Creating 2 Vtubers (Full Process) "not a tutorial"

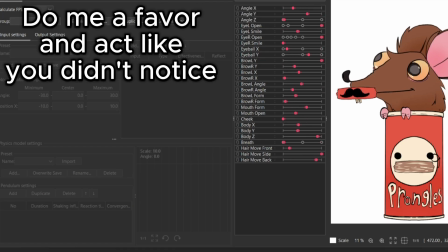(20:39)
I did one eye and then had to do the other eye. But then I had to undo and redo it. I don't remember.
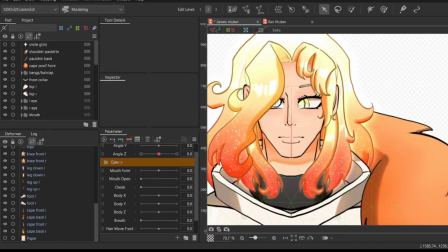(20:44)
Been a long couple of days. Anyways, here's a little clearly out of order footage.
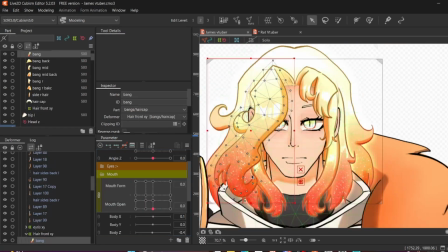(20:50)
And then I move on to hair physics, where I add an XY
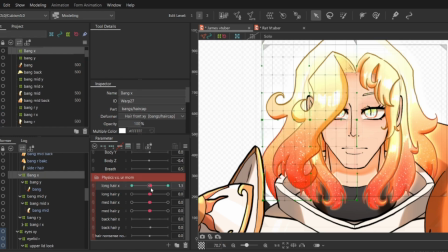(20:56)
warp deformer to each piece of hair so that they warp together, so like it'll bounce later when I add the physics,
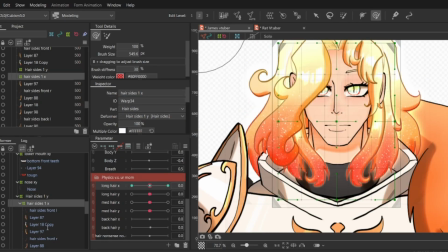(21:04)
you know, because that's fun. I also fiddle with the mouth a teensy piece, but it's not a big deal. Now, I definitely messed up on the hair physics. When I did the Y,
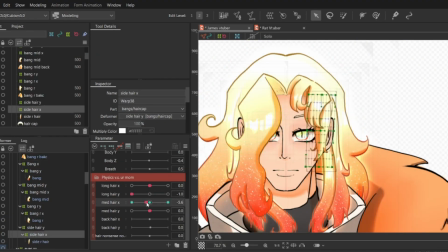(21:11)
I had every hair strand flow up in the same direction where I should have had them flow out,
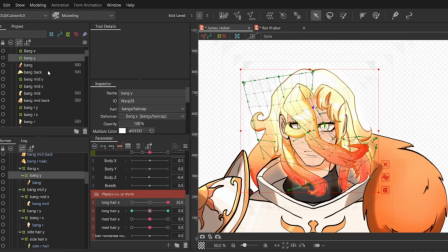(21:17)
you know, like how physics work. It looks a little funky, but like I'm not going back to fix it now.
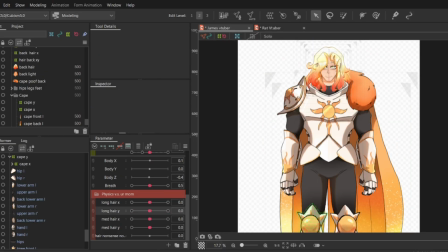(21:23)
It's too late for that. Also, I add a little bit of breathing by selecting all of the
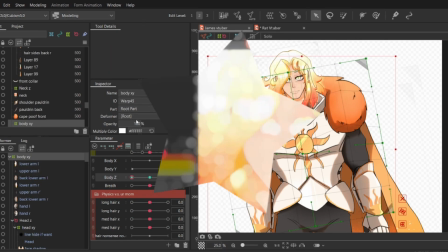(21:28)
chest and shoulder and arms and whatnot and have it rise and fall a little bit on the breathing tab so it breathes.
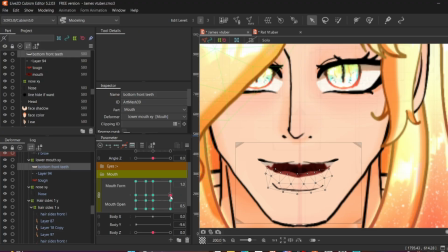(21:36)
Now, onto my very favorite part, I go back to the mouth rigging and I give him a big grin, and at the pinnacle of his grin, the peakest of peaks, I add a little glint to his teeth so he has like a little smirk with a sparkle.
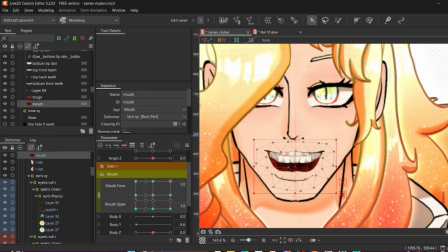(21:50)
I love it so much. It's so funny. I love it. I wanted to do something similar with the eyes. When he'd wink, that he would have like little sparks come off.
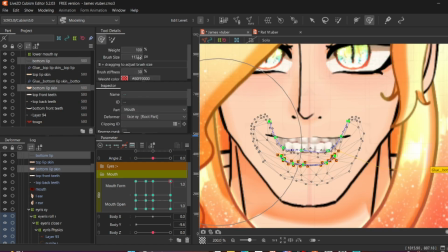(21:58)
I couldn't figure that out though in a way that wouldn't just happen all the time and not be a toggle, because I never ended up figuring toggles out. Again, I'll yap about that in a second when I get to the 2 hours of rat footage. But yeah, once I finish that, that is James done.
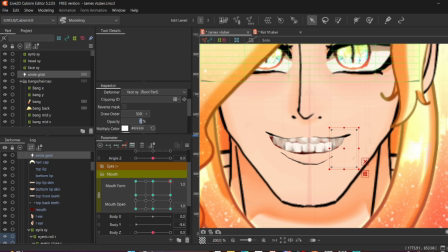(22:16)
He is done and dusted, pristine, ready for action for whatever he's gonna go do later.
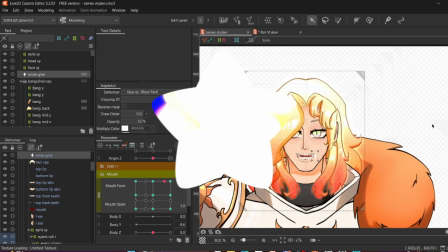(22:23)
What? Body X and Y? Body Z? Deppies?
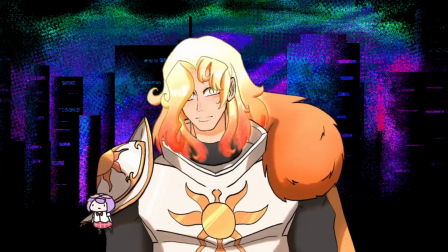(22:27)
What? No. You crazy. I didn't have time for that, to be for real.
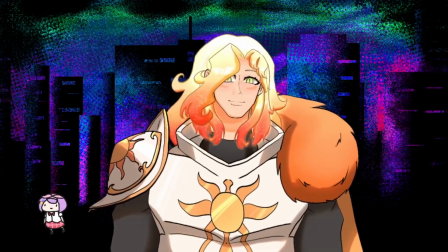(22:33)
I would do that in an update, but like I ran out of time, so I didn't.
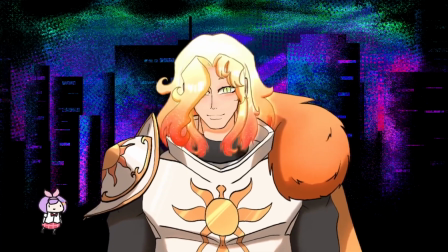(22:38)
And my hand is starting to hurt from all of the awkward sitting position, clicky nonsense, carpal tunnel, yada yada.
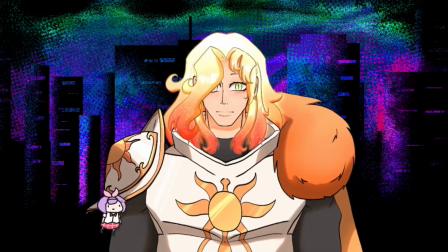(22:46)
I don't have carpal tunnel, but just, yeah. But yeah, overall, I would say he came out pretty good.
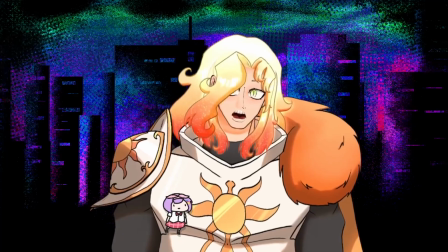(22:52)
Just don't look up too much. Don't use the corners too much. And he's great.
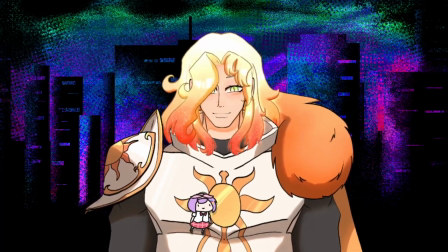(22:58)
Good for action.
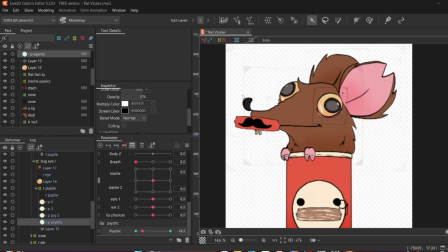(22:59)
Oh, I forgot to mention, I also give him cape physics, but they're a little awkward because I didn't link them to his body, I linked them to his head, so they move at weird times, but it's okay. Anyways, now onto that 2 hours of wasted time. Hopefully not.
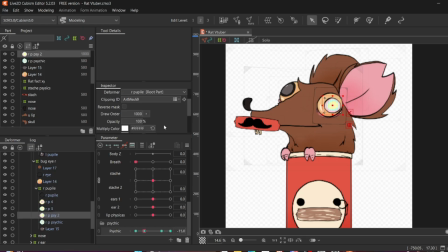(23:13)
Maybe y'all can tell me what I did wrong. Basically, what happened was I wanted an animation toggle, or would toggle the idle animation of the rat. I go through all this, I have different frames and all the different toggles.
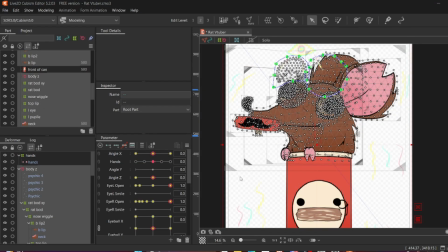(23:26)
Basically, I have a new parameter so that it doesn't affect any of the physics or anything else.
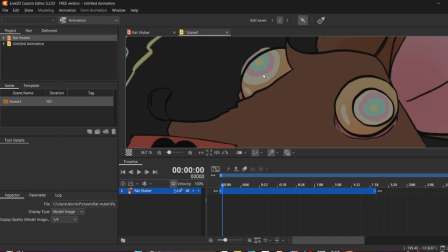(23:32)
I call it psychic, and then I put all of the different things,
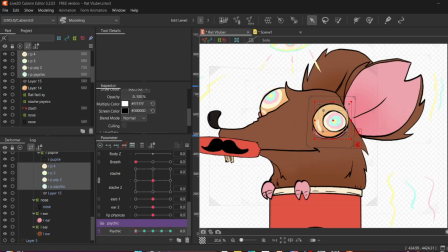(23:36)
and so the different eye colors and other things, so it can have that like wom type effect you get in like psychic stuff.
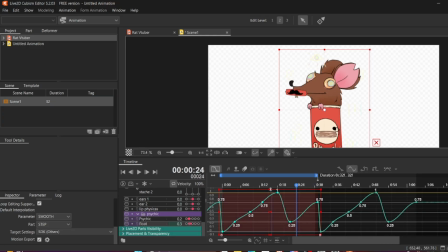(23:43)
And so I had it swap from each thing, where I would mess with the transparency, make them 0 on everybody else's frames, and then I went into the animation thing, where I created an animation and put it in the files afterwards.
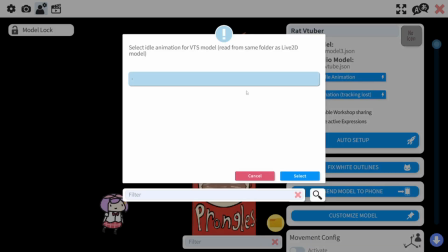(23:59)
But then I export the animation in terms of VTube thing.
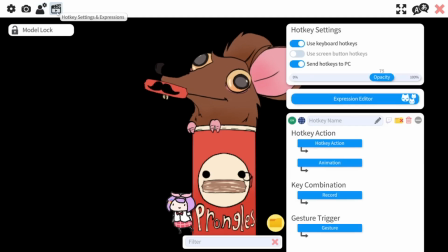(24:04)
I definitely clicked the right animation form, so it was like SGK or whatever it was that was recommended to use.
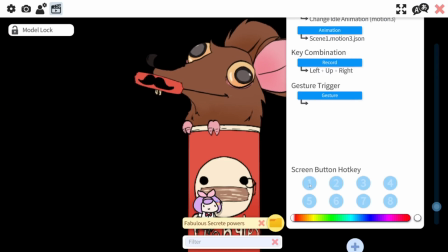(24:10)
I then export it as a animation, but also an animation file for a VTuber, and then I load it in.
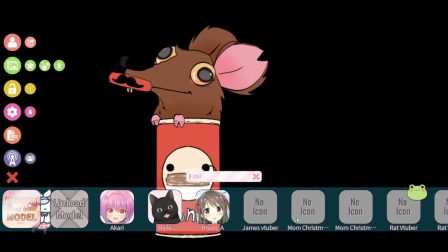(24:18)
It shows up in VTube Studio. I set up everything.
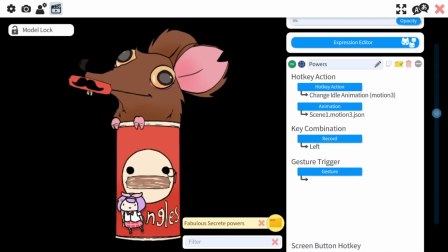(24:21)
I give it a toggle, but then when I hit it, nothing happens, and I fudge around with this part for like 20 minutes,
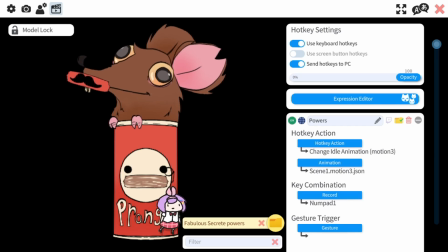(24:28)
but then I'm like tired and give up, is basically what happens after all this nonsense.
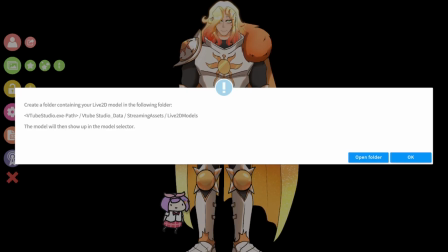(24:32)
I do not know what's wrong with it.